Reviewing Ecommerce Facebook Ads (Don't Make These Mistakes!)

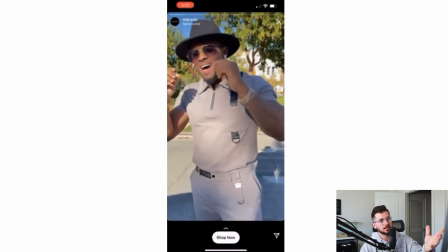You know, this scene, not necessarily prestigious, but like he's in a nice area, looks city. He, you know, definitely dressed up nice and everything like that.
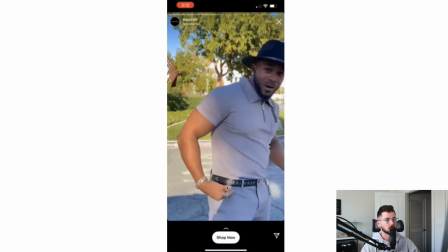Articulates himself in a really nice manner. Like, it looks very prestigious. So it's just one of those advertising things that you really have to be careful for.
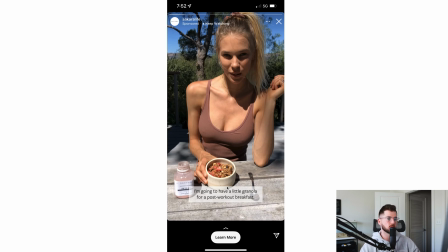This is an all great around ad. Just her having her breakfast.
I'm going to have a little granola for a post brunch.
This I feel like could have been more like up here or something like that. Or I don't know. I feel like it down here was a little hard to read and really grab my attention. So they could have probably done that somewhere like around here to just kind of really grab your attention specifically. So, and also she looks good.
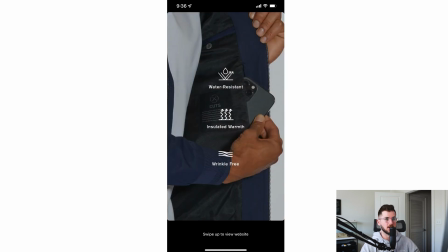So it might just be that that's what they're banking on, that she's going to grab the attention all that case. So this is a cuts one, showing off specific details about the product. I really like it.
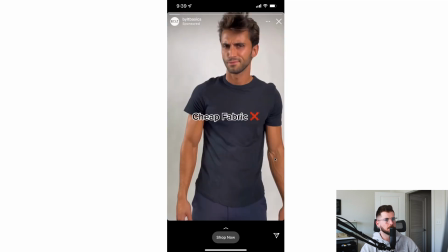I think everyone needs these dripped into their funnel. Built, going on it. I didn't record it, but I think I actually did. Let's see. Okay, no. But it's just like cheap fabric. It's just showing off a few like cons of other brands and how Built's better than that.
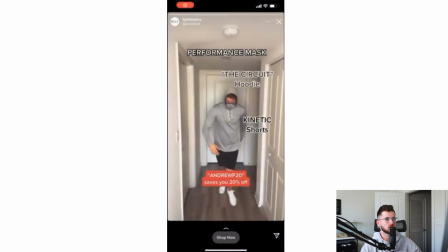Let's go to this one right here. This is a pretty cool one. I like this
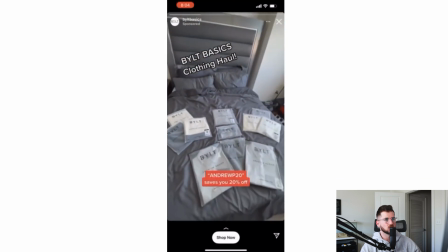one. It's just showing off clothing haul, and then it's just showing off like different like products that they have,
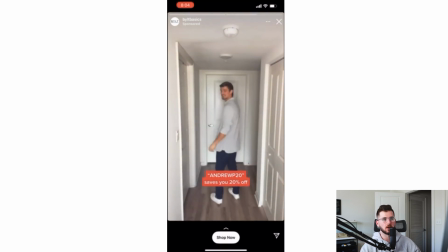and different like just showing off the versatility of the brand, how versatile they are. Bird Dogs, I've been seeing this ad forever.
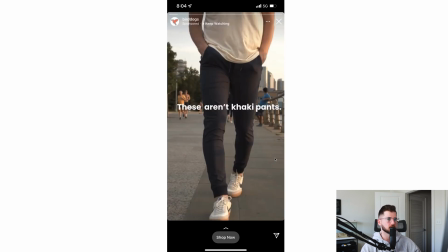Basically just him walking in. It's like, these aren't khaki pants, you know, yada yada. They're like sweatpants or something like that.
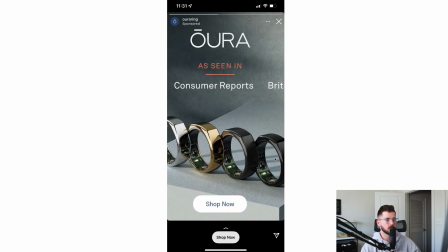Let's see. We're almost out of time here, but just see if I can fast forward through a few more.
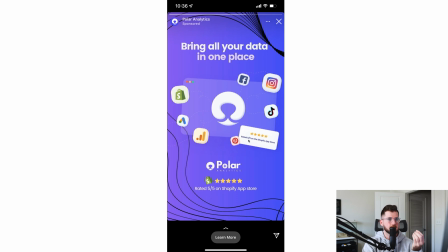This is cool of how I love how the way that this one ad, you understand everything about this brand in one ad. And like, I think the only thing else that you could increase the powerfulness of this ad is stating like, look, you could have one review 5 out of 5.
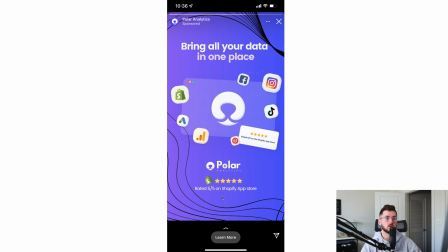Now, if you have 5,000 5-star reviews, that's really powerful right there. And if you had that right there, like, that'd make it better. So because they didn't add that, that states to me that this is a pretty new brand. They probably only had like 3 reviews.
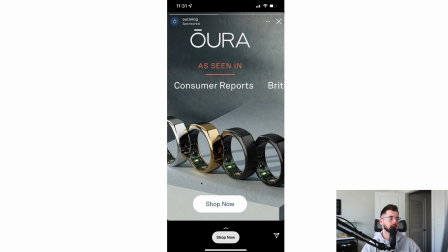They don't want to state that. A really great way that these Aurora bring is actually going ahead and positioning authority in the brand. By authority as in like as seen in Consumer Reports. Basically just helps with like positioning of the brand and, you know, association, things like that.
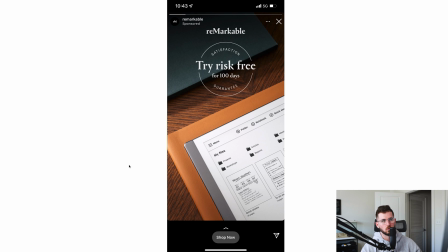Cool. Remarkable. Risk-free 100 days satisfaction guarantee. I love that. That's a really great one. Risk-free for 100 days. We actually find that the longer the risk-free you can offer, the better conversion rate you'll have.
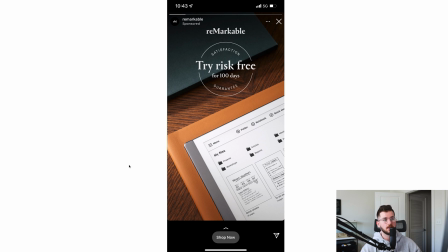And also you'll have fewer returns, because 30 days, maybe you're not completely into it yet, and you're like, I gotta do it. But maybe it takes 60 days before you're fully into it and really navigating it properly. So you do 100 days, by 100 days, like, oh, I love this thing.
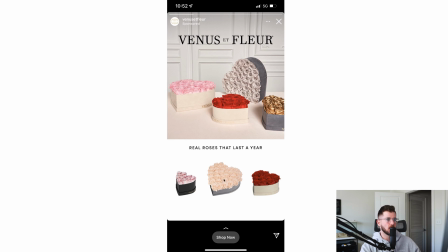At the time, adapt. Great way, split screen ad, showing the product, showing off little white background stuff.
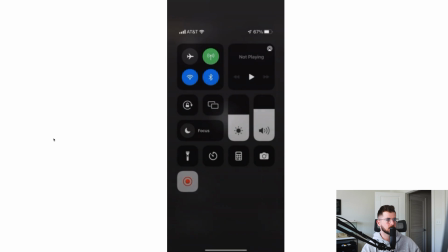And then let's see what this is right here.
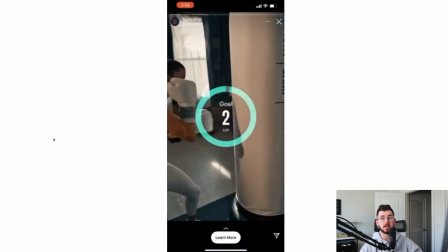I love this. I love this a lot. One, I'm big into boxing, so I actually hired a boxing coach just in personal life.
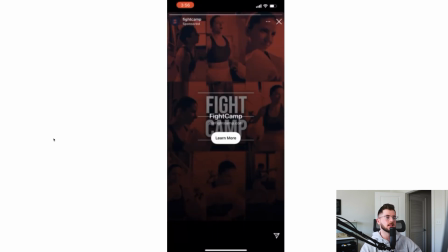So I'm already like immediately into this, but I love this. And in fact, I think this will be the last 2 minutes of this video.
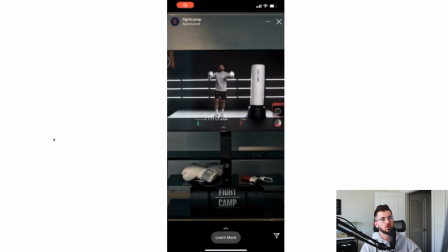We can actually kind of just dive into this. So we needed a way to articulate this app right here. Essentially, that's the objective. How do we sell people in this specific? I think it's an app. So I'm not sure.
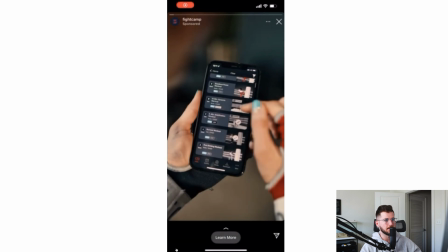I think it's an app specifically. Yeah, so you have an app on your phone. You select the workout.
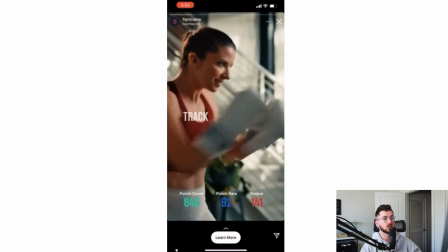Here's the workout. You show off the person having a really great workout and stuff, enjoying it, having fun.
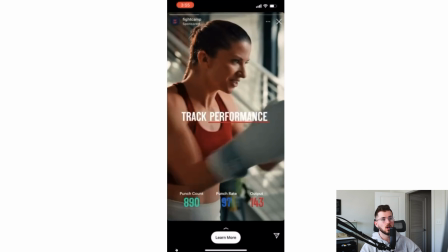You're also showing off features that turn to benefits, essentially. So track performance, showing like punch counts, things like that.
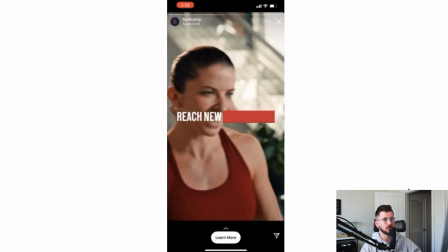So some people like that, showing different features off. Reach new milestones.
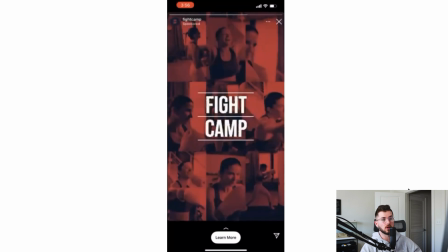I mean, it's just a really great way to just kind of show off the app and stuff.
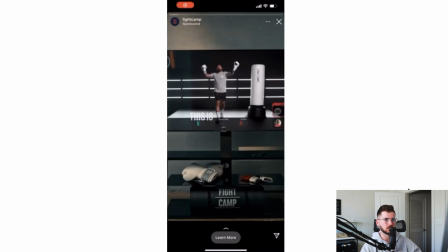And again, I'm not sure if it's an app or maybe just like all online type thing, which I think it might actually be that, because typically people have like app installs and stuff like that.
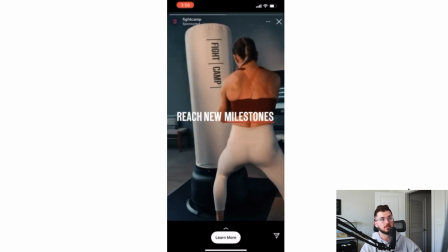That'll be kind of like position the ad and stuff. But I don't know. I just love it. It's a really great way to show off the whole thing.
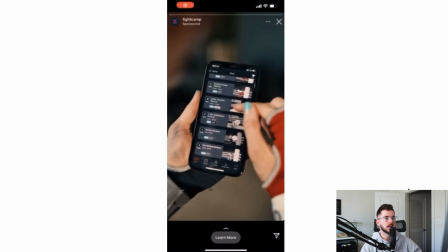I think the only thing else that we could actually like kind of put in there is a little bit of social proof inside. And the social proof will just kind of help out with building that ad that lasts, essentially. So really good. Love it. So guys, that concludes today's video. Again, this is just reviewing a few ads.